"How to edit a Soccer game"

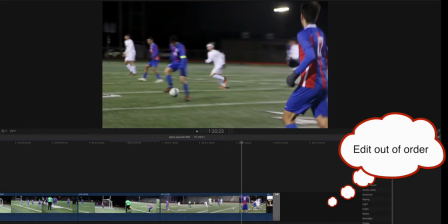[8:20]
You can drop in a scene back here, especially celebration. And I didn't look at all 80 of these clips, but guys, get stuff on the sideline.
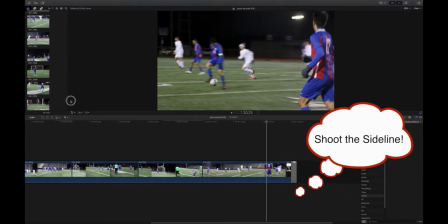[8:29]
Get a nice tight shot of players watching to throw in, because just pure action, honestly, is pretty darn boring.
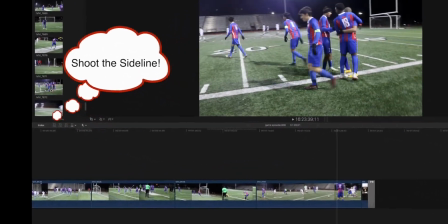[8:36]
Like this might be good. Why didn't we use this at the end? So I'm going to go, I just happen to just find this right now.
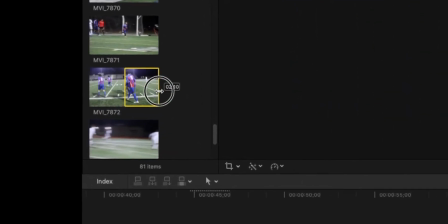[8:42]
Again, I'm just going to go in, select a little bit of that, and then drop that in at the end before the scoreboard. And let's see, I don't think the audio is going to be usable. No, but there you go.
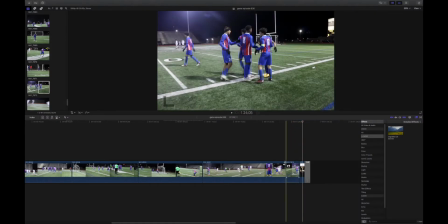[8:53]
That's nice. We won, and it makes a good moment, like so. So we're going to do that. Hey, we won.
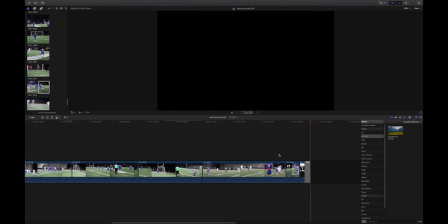[8:59]
Great. And we're out of here. Okay, and there's our final score. So it's still about 1 minute 28 seconds with what I've cut. It was about 1 minute and 37 from before, so 1.5 minutes not bad. Another thing is, like I said, go through with the exposure.
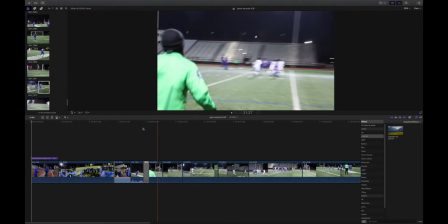[9:11]
The exposure looks good here. One thing you can do to help with the exposure is I have a filter that's called Vignette,
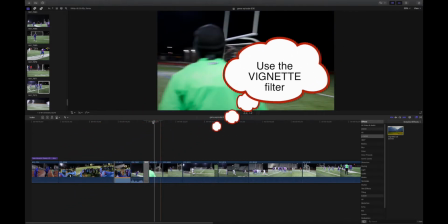[9:18]
but it brings down the exposure overall too slightly, and it looks, it brings down the edges,
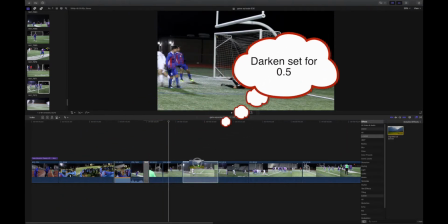[9:23]
it brings down the highlights, and it looks okay. And you can, if you make a compound clip, you can just drag it on all of it. But you see the improvement it's making.
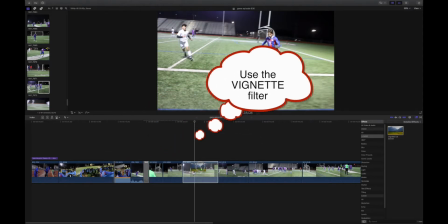[9:30]
Like, let's take a look at this scene. Drag it over that, drop it on. Oh, it moved it there.
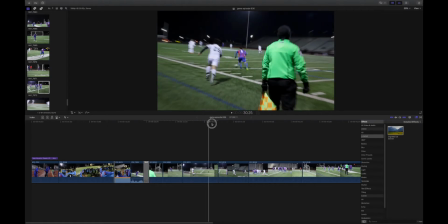[9:36]
But look, it darkens it just slightly, enough to bring down the exposure and the edges. And so you just drop it on all of these.
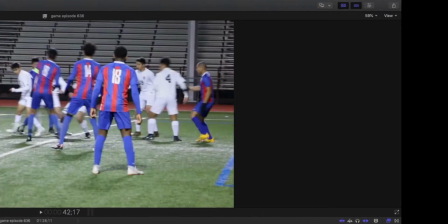[9:41]
Now we can't do it on there. And here, these are a little punchy. So you go up to your controls
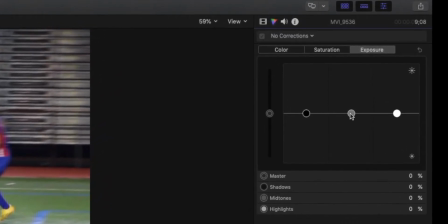[9:47]
here to drop down the exposure just a bit and go to the mid-tones. Don't mess with the whites usually, because even though you may see a slight improvement,
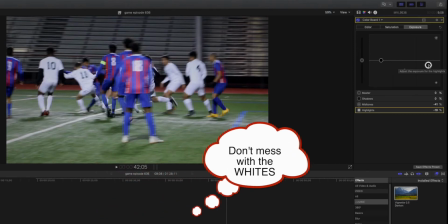[9:56]
all it does is make them gray. Don't mess with the whites. Always go with the mid-tones.
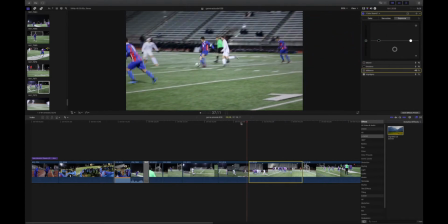[10:01]
So there's an improvement right there. You know, we've got that. That looks better right there too. And also, don't be afraid to use slow motion sometimes. In some plays, it works really well.
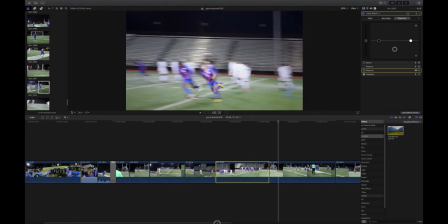[10:15]
Even though our cameras don't shoot at a high frame rate, we can still slow it down just a bit.
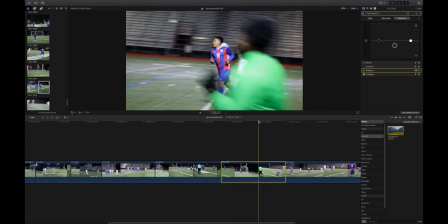[10:20]
Okay. And again, we're bringing down the exposure, which means you could have exposed at a higher ISO or lower ISO and a higher shutter speed while you were there,
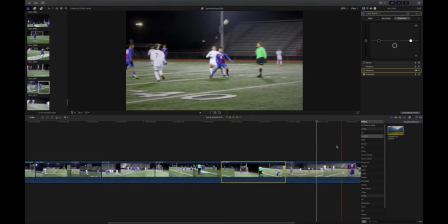[10:28]
and it would have solved a lot of our problems. Again, this is too punchy.
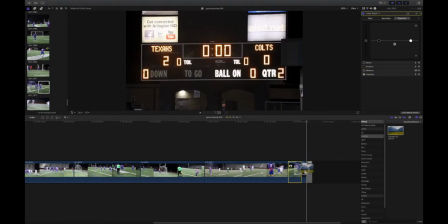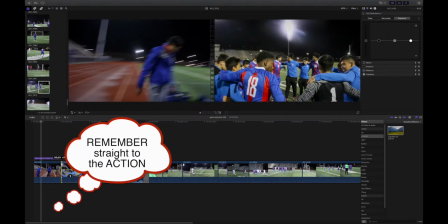[10:38]
Again, going straight to the action here, you know.
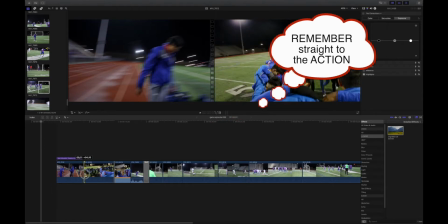[10:42]
Kid runs up, we'll wait till he gets in there, and then, you know, there's the shot, basically.
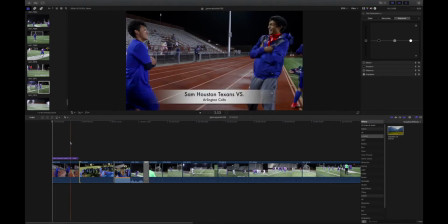[10:48]
Let's go back. Right there. So now it's only 1:24. It looks more dramatic.
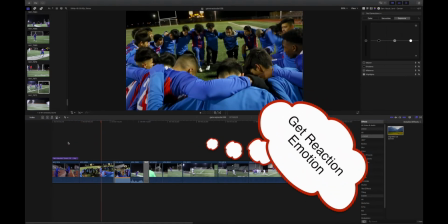[10:54]
Lighting looks better. But guys, get the sideline stuff. Get the reaction shots. Get a close-up of the coach. Show some variety in your shots. I know we had 3 people shooting this.
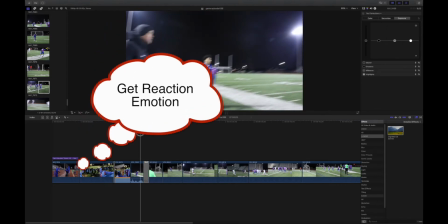[11:06]
We can do better than that. This isn't bad by any means. It's just not anywhere near what we could do if we just follow these simple rules in shooting.
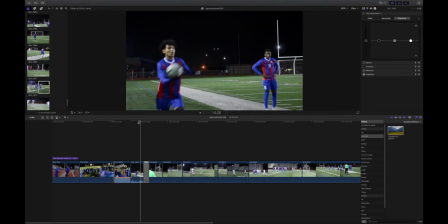[11:13]
So this is a good example of how to handle and shoot a soccer game.
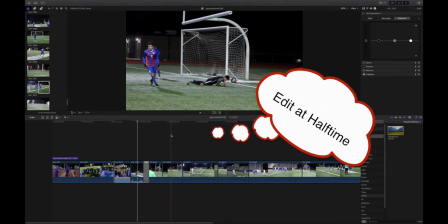[11:19]
Again, remember, editing at halftime, you know the shot you've got was bad, delete it immediately, and it's easier to edit later.
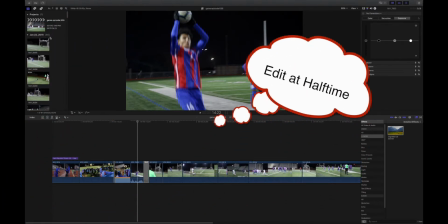[11:25]
We have 80 clips from 3 shooters. That's not bad when it comes to the total number, but wow, that is a lot of work for an editor to go through a lot of really,
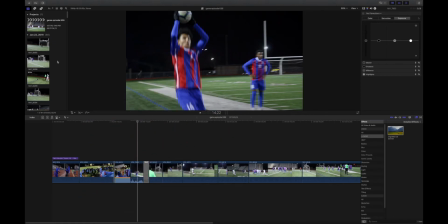[11:34]
some of them mostly useless clips that could have just easily been deleted. So there you go.
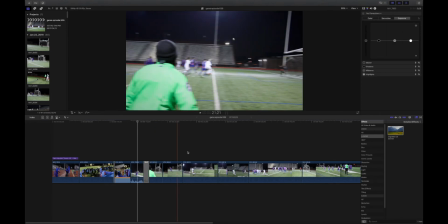[11:39]
That's how you should edit a soccer game.